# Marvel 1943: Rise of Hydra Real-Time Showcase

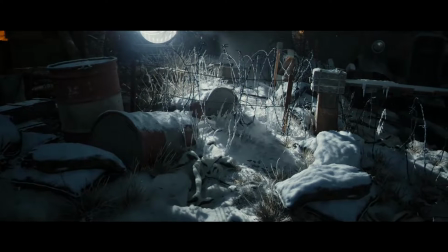Yeah, actually, it's a little cold up here. Or maybe it's just nerves. And remember, of course, like Kim said, thanks to this technology, this is all actual geometry.
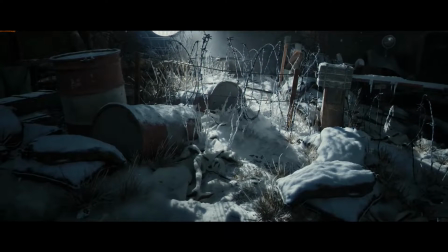So you can see how tools like these would really empower even a small team to art direct and set dress their environments dynamically.
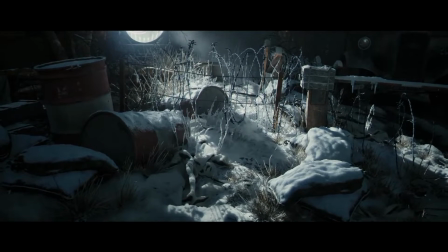It enables our artists to create a series of layers in the environment and then build up the complexity, layer by layer by layer.
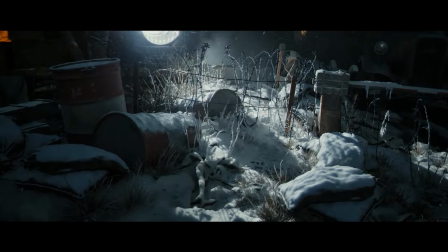Now, speaking of set dressing, let's go check out that fire barrel over by the watchtower we saw earlier.
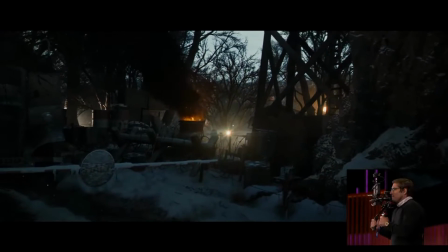Yeah, that's the one there. And let's turn on a light to really illuminate the smoke coming out of the barrel.
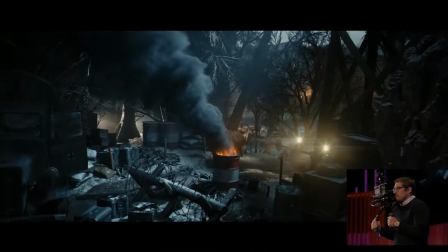Thank you. Look at that. That's amazing. We could have never achieved effects this realistic in the past.
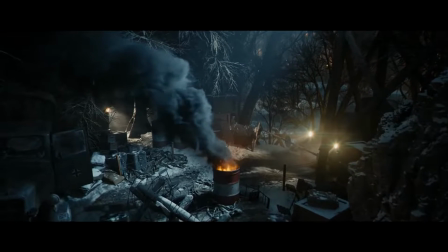So this is what we call heterogeneous volumes. In the past, effects like these would be done with particle sprites.
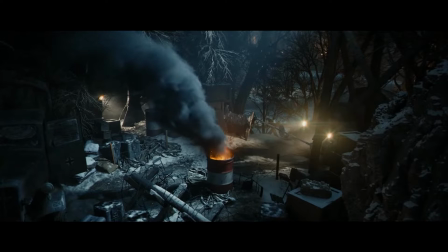But that's kind of a cheat that often breaks down and can look flat. It's nice from afar, but far from nice, as we say back in the UK. So if we look at the glow of the fire as it dynamically illuminates the volumetric smoke, you can see that light transmitting through the volume.
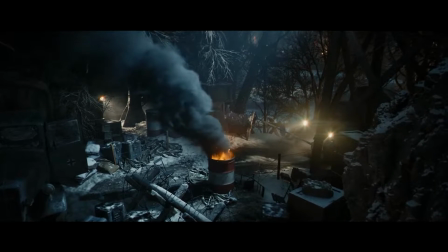You can also see that the smoke itself is casting shadows onto the world, but also itself. These volumetrics can also mix with more traditional effects as well.
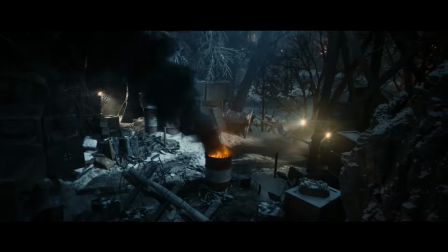So if you do want to put particles in there, fog, or even cards, you can do it. It all works in a unified way.
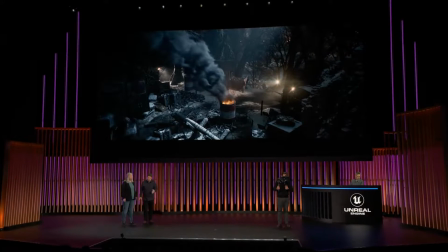You can run the simulation, the smoke simulation, in Unreal Engine natively if you want,
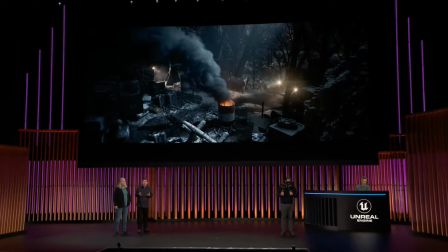or you can import OpenVDB datasets as sparse volume textures,
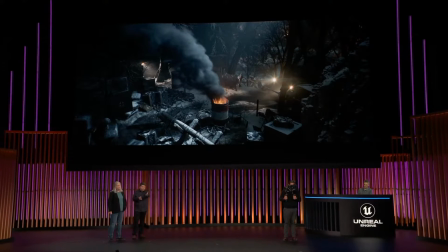resulting in film quality visual effects, volumetric visual effects,
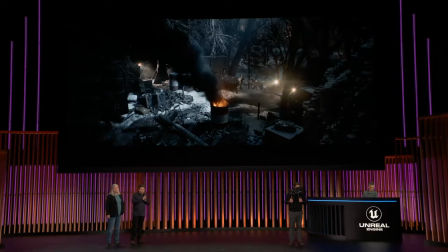all running in real time that are totally responsive to dynamic lighting.
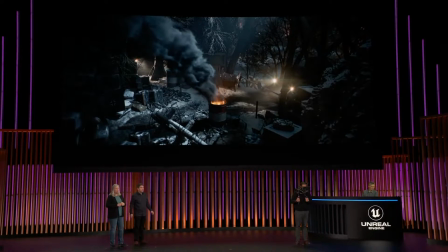Yeah, and it just looks incredible. Now, of course, all of this is just to help us tell our story, right?
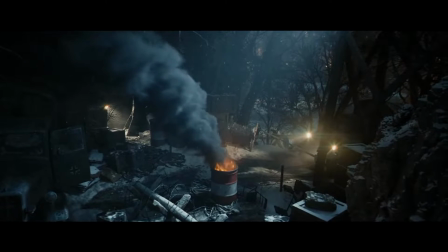And the story is nothing without great characters. So let's head back over to the bridge and catch up with Cap.
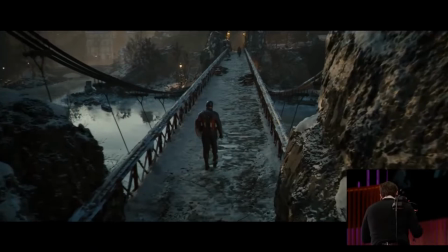Now, an essential part of any character's persona, particularly a Marvel hero, is their look.
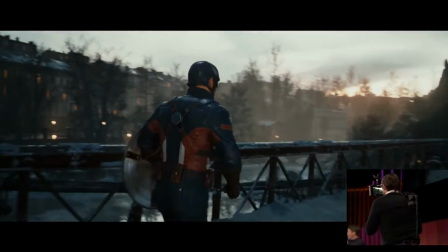And it can be really distracting if the outfit doesn't look as realistic and believable as the rest of the world.
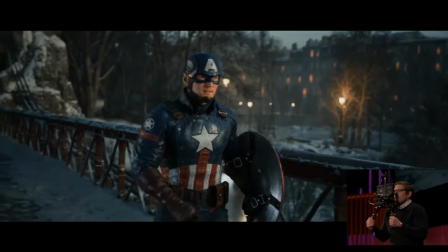So you can see Cap's leather uniform fits just like you would expect in real life, with all the correct material properties and the complexity of creases forming as he moves.
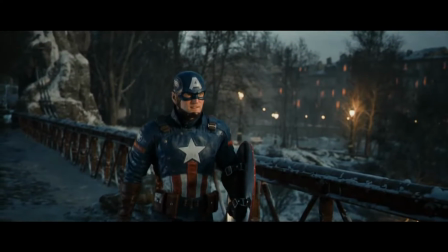From a technical perspective, this is where we can effectively utilize machine learning.
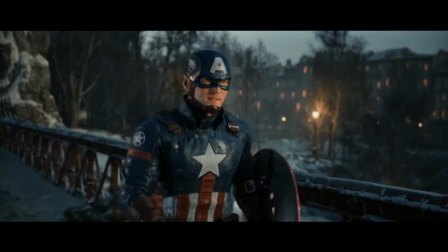We can set up and run complex simulations in a package like Houdini and import that data into UE.
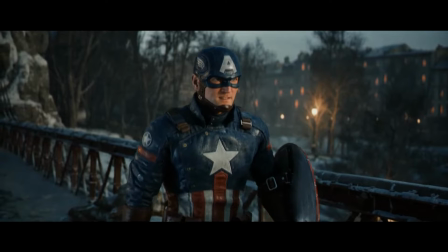We then use this to train an ML model, producing film quality deformations that run in real time.
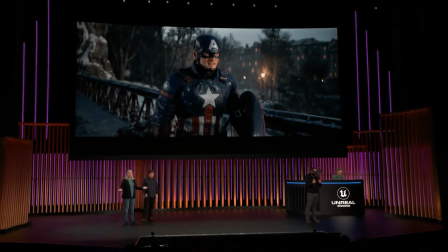But none of this matters without great facial performances.
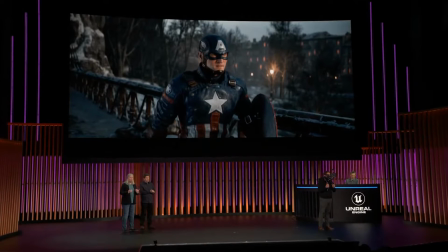So let's bring Azuri, T'Challa's grandfather and our Black Panther, into this scene, this time with his mask off.
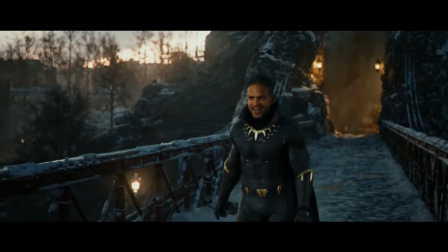But I know who you are, Captain. America's hero, dancing around in red, white, and blue underwear.
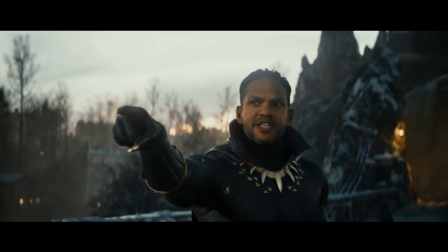That shield that you hide behind does not belong to you.
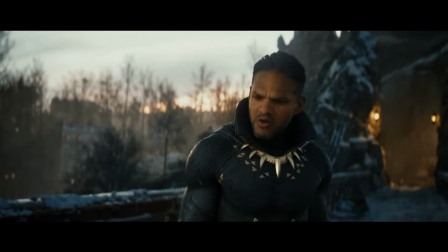You are unworthy of it.
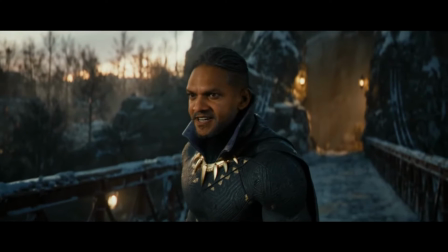Right, and as he pauses here, Roman, why don't you go in really close and really show everybody the detail that we have in these models.
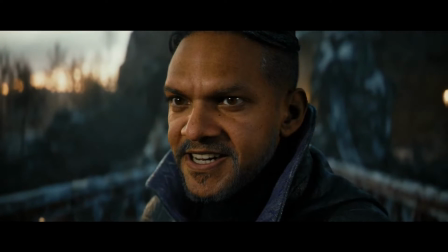It's insane, right? Like, amazing.
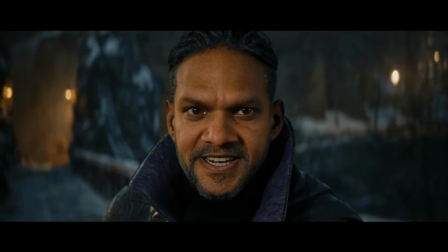It's essential for us to retain every nuance of the outstanding performance that our actor, Kari Payton, brought to Azuri's character.
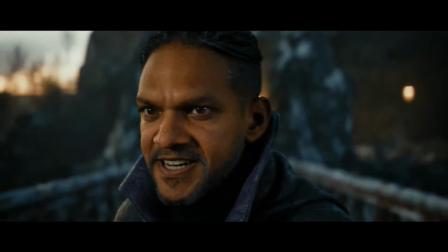What you just saw there were untouched metahuman animator solves.
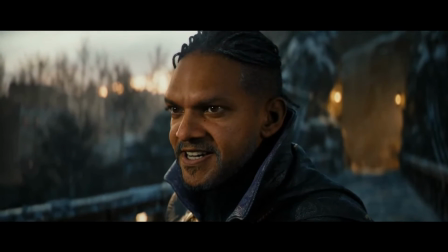Mm-hmm. So working with the metahuman process, we've been able to honor our amazing actors' performances and faithfully transform them into equally powerful digital performances.